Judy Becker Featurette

I'm Judy Becker and I was a production designer on Carol.
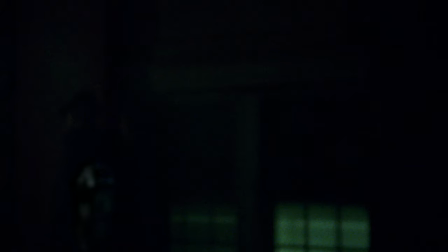In my opinion, the production designer is responsible for creating the world in which the movie takes place.
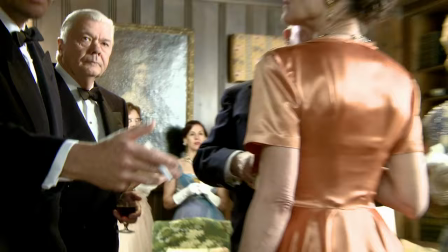That is the sets and everything you see on screen that the characters are moving through, that's part of the production design. It's my second time working with Todd.
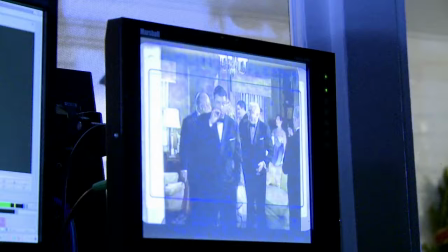I did I'm Not There, which was this Bob Villain biopic which was an amazing experience and he's a director that I literally
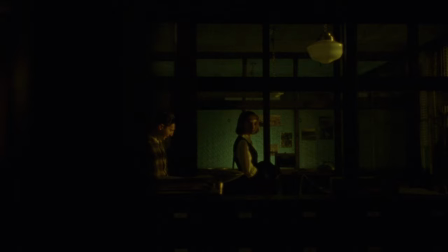wanted to work with since I began working in the film industry it was about the time he began working in the film industry Todd brings so much to the table I
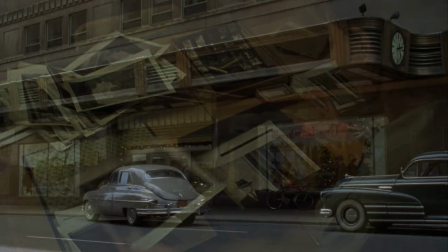mean he is a fully rounded filmmaker and he comes with this book of visual ideas and we talk about photography and what the New York City of our movie is going to look like it's going to look like the New York City of saw lighter but it's going to also have these elements
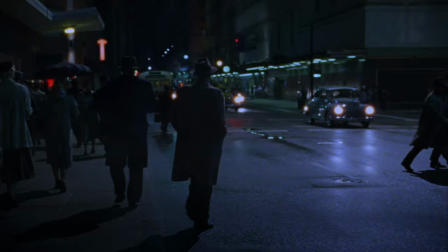and it's just an ongoing discussion. Carroll takes place in 1952 into 1953 and this is not
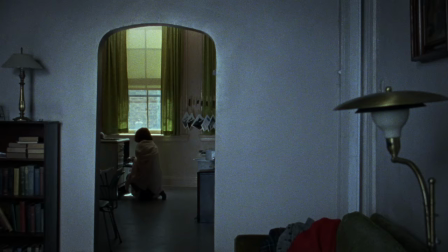the 1950s that people ordinarily think of the Eisenhower era with
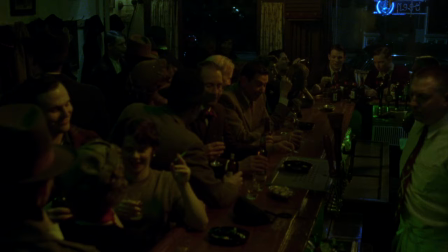very bright colors and turquoise and pink and happy sunny nuclear family it's the post World War II 1950s so it's almost like the 1940s,
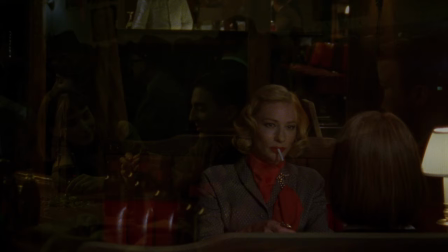and we wanted to go for a very naturalistic, realistic, gritty look,
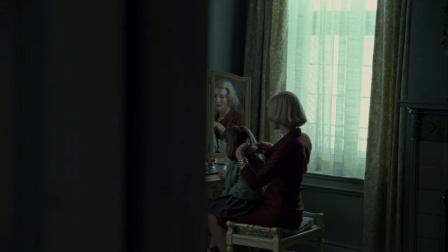really something that would ground the story of these two characters using a limited color palette,
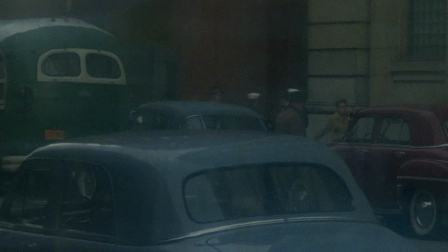but a realistic color palette and very much capturing the tone and feel of New York City at that time.
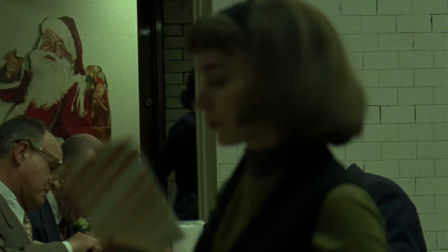Miss Belovick, you need it upstairs. Make it snappy.
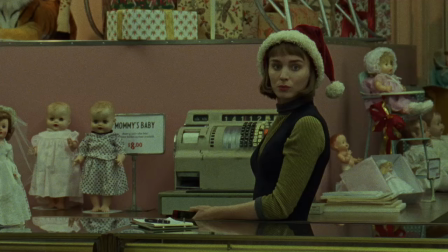This movie has to create a reality that draws the audience in so that they're forgetting about the production design and they're thinking about the characters.
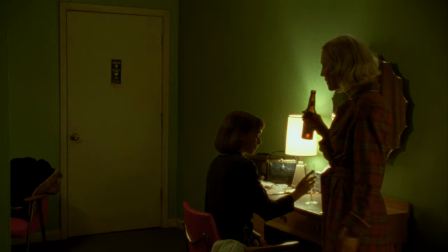Happy New Year. Happy New Year.
In a lot of the scenes, you have either a limited color palette, something very true to the period,
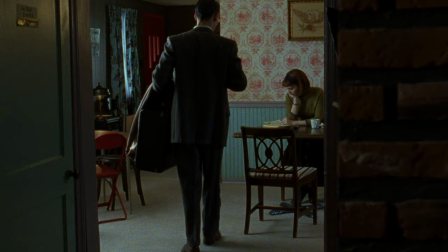a lot of greens and neutrals and these sort of dirty pinks, or we have very few colors.
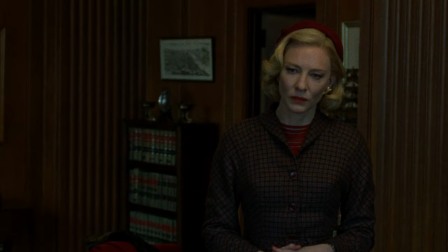What's this all about?
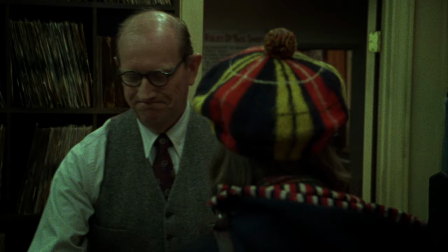In that world, Carol's red lipstick and red fingernails really stand out, as does Therese's red and yellow hat.
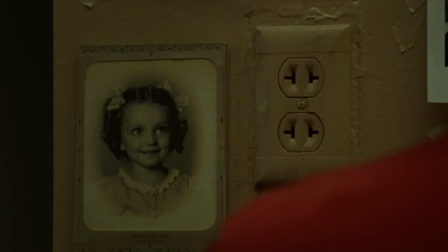Yes, that's it. Thank you.
If there'd been a lot of other bright color in the movie or in those scenes, they wouldn't have stood out.
Is this you?
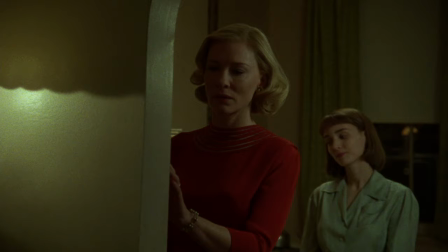So in a way you use color and design to draw attention to the things that you want the audience to be drawn to without it being too obvious.
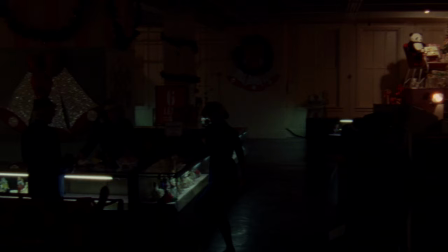The Toy Department was a very big set and something that had a lot of moving parts and we were working on that from the very, very beginning and before the beginning of prep.
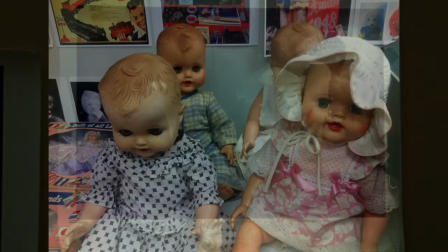One of the things I do is I make a huge wall of visual reference, like what did train sets look like in 1952.
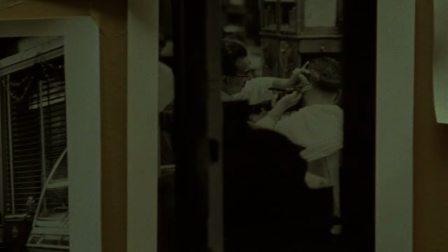That's something very specific. But then the visual reference that's more interesting is what's the look of the movie. And so we started off with looking at certain photographers and then you put that all up on a wall and you look at it.
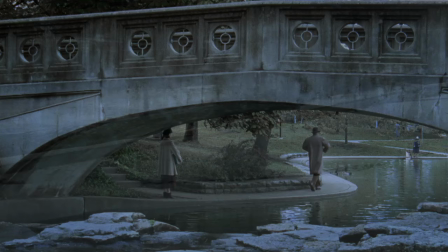There's Therese's world and there's Carol's world and there's the road trip and they all have a slightly different look.
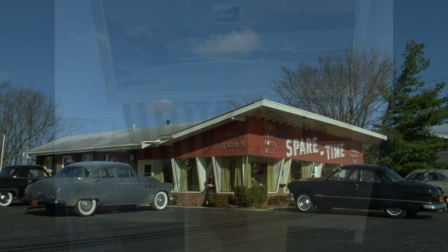And you put that together and that gives you a sense of the color palette of the movie, of the kinds of locations we're going to look for in the movie, and the feel of the movie.
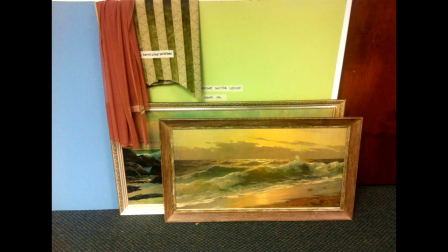And then I start having color samples made, and we line those up to sort of figure out the palettes.
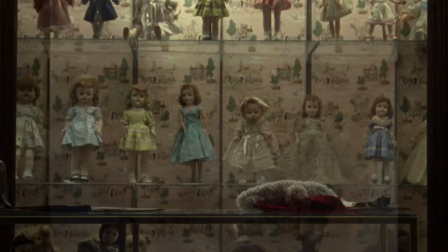Like ten variations on the same shade of green fabrics that we would pair with those. So our whole art department office was filled with these samples. It's actually really beautiful looking.
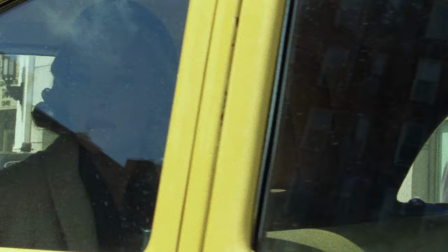Usually when I see a movie that I've worked on, I'm mostly focusing on my work. It's hard not to.
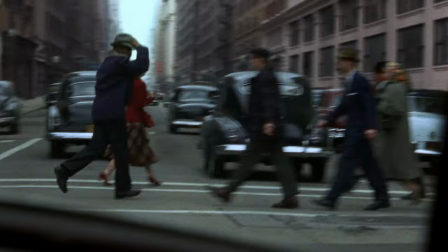I'm looking at it. What would I have done differently? what would I, you know, and it's hard to watch the movie, but when I saw Carol, I was just, I was really blown away.
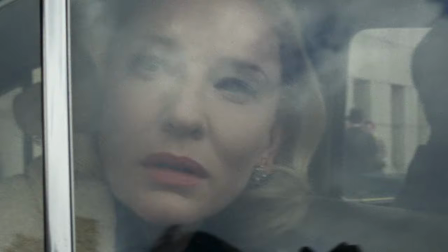I was so happy. I thought, such a great example of how the crafts can work together, you know, and that's what I love about my favorite movies, you know, it was amazing.
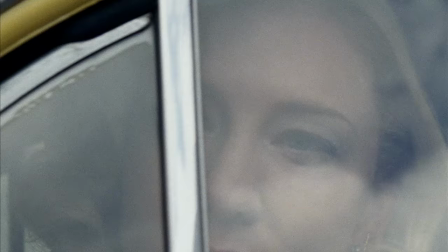So moments like that, you know, they're what we live for, I think.